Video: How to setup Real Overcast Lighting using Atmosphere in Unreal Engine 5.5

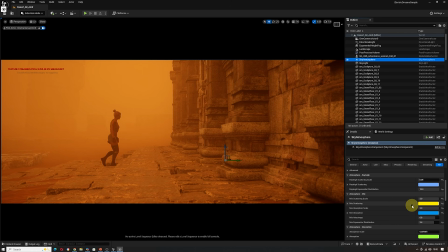20:26 So what I've done, I've converted the same knowledge, and the directional light, I believe I put on 70,000 lux, because I wanted to replicate a more harsh or bright light of a desert environment,
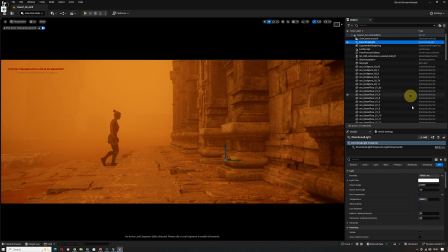20:41 and tends to be around 50 to 70,000 at the very least for that time of day. The color temperature, I haven't really adjusted the color temperature as I've been using the atmosphere, but if I were to do it using post-process, I would probably aim for 2000 to 3000.
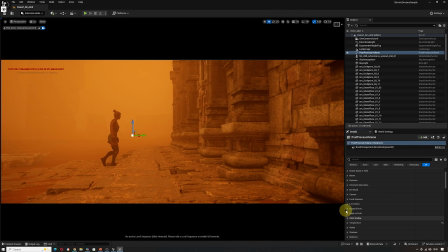21:00 If I were to do a bit more than I have, I think I would probably go, instead of keeping it around this default range, I don't know, if I did that, you would have a more of this look.
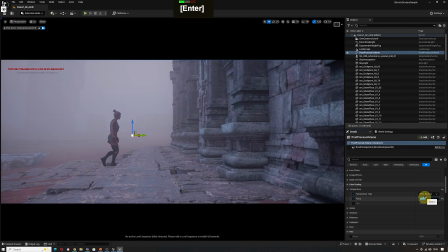21:17 But the problem with doing heavy color grading should be obvious.
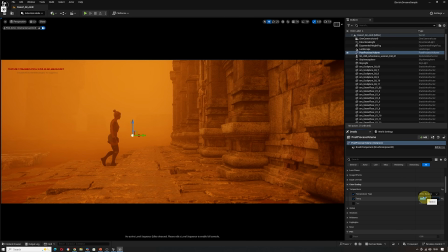21:23 Sorry, I should be the opposite one because of the white balance. But let me just do this. But the problem is if you do that, you end up with a bit of a different look. Okay, so there's not much happening there.
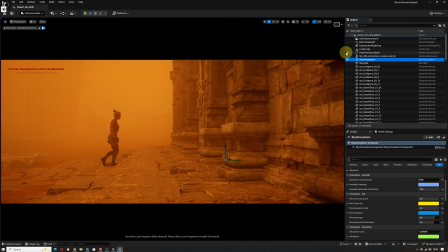21:43 So the most of the stuff that's happening, so if I just do this, it's not a big difference. It's just bloom. Okay, so what am I doing here? So again, I have the Mie Scattering.
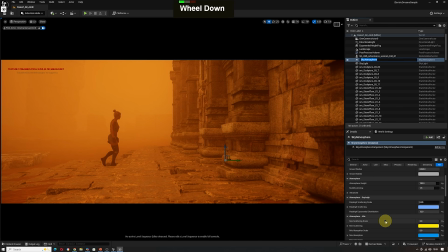21:59 Let's go for the most important one. The Mie Scattering is on around 3. You could technically also do 4 on both.
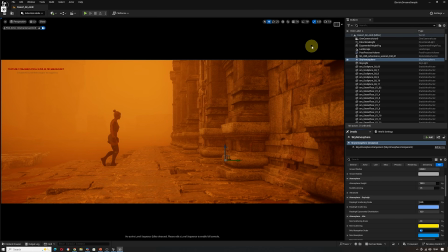22:15 Basically, that would be to achieve a dense scattering effect and to simulate the dusty atmosphere. Okay. And the reason that I've kept to 0.8 is, again, I want to prioritize for scattering rather than evenly lit scattering. Okay,
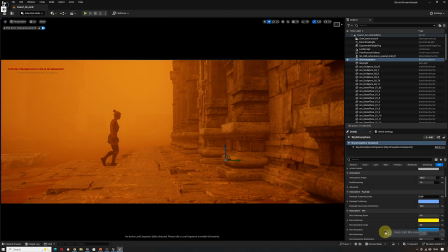22:36 which at this moment is not as noticeable necessarily, but that's because I don't have some of the settings exaggerated, because that's not the reference I'm using. For Rayleigh Scattering, I did do 0.0.5.
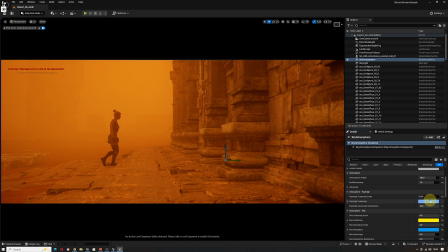22:52 You could also go to 0.1, and that's because I want to add more atmospheric scattering, but I want to balance it to maintain the dominance of the Mie Scattering. So you have the Rayleigh
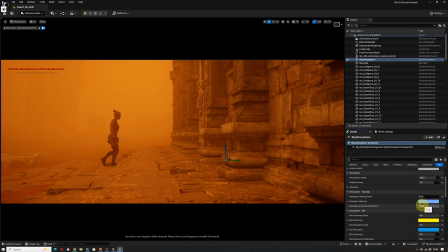23:06 Exponential Distribution, and it's set to a mid-range value for the same reason. Okay. For the Mie Exponential Distribution, I increased it to around, I believe, originally to 5 to 7.
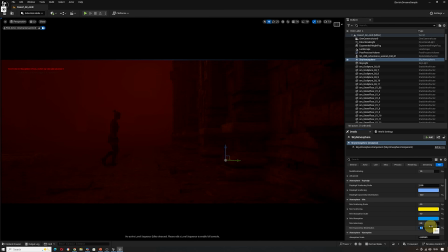23:28 But because of the settings, as I said, over 5, it starts making it darker. So mathematically, I've decided to keep the range at 0.0 to 5. So that's why I ended up with
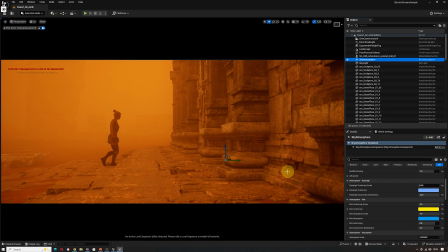23:45 2.4. And the same with atmospheric height. I have it around 120 because I want to have a more confined atmosphere that mimics a dense dust layer, and for that you need to increase the height, as in real life.
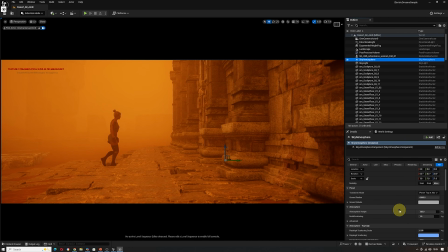24:02 The multiscattering, I want to avoid over darkening the scene, so I increased it to 0.5.
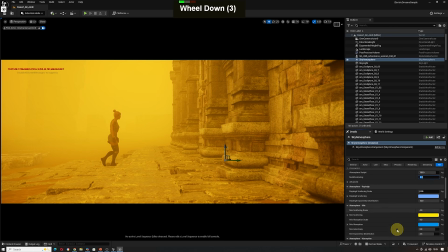24:09 But if I went to 1.5 and put this on 5,
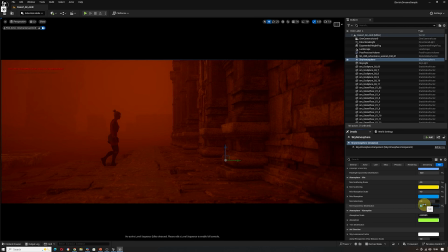24:16 this is where you kind of end up with similar math, right?
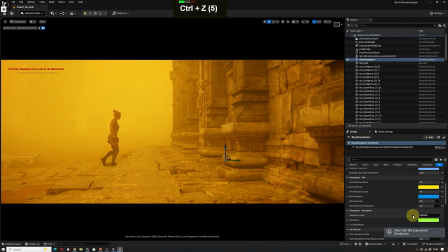24:20 So by using the combination of things and understanding what's darkening the scene and what's brightening the scene,
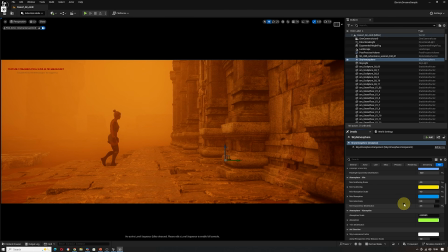24:27 you can actually light a complete scene by making sure that this is balanced.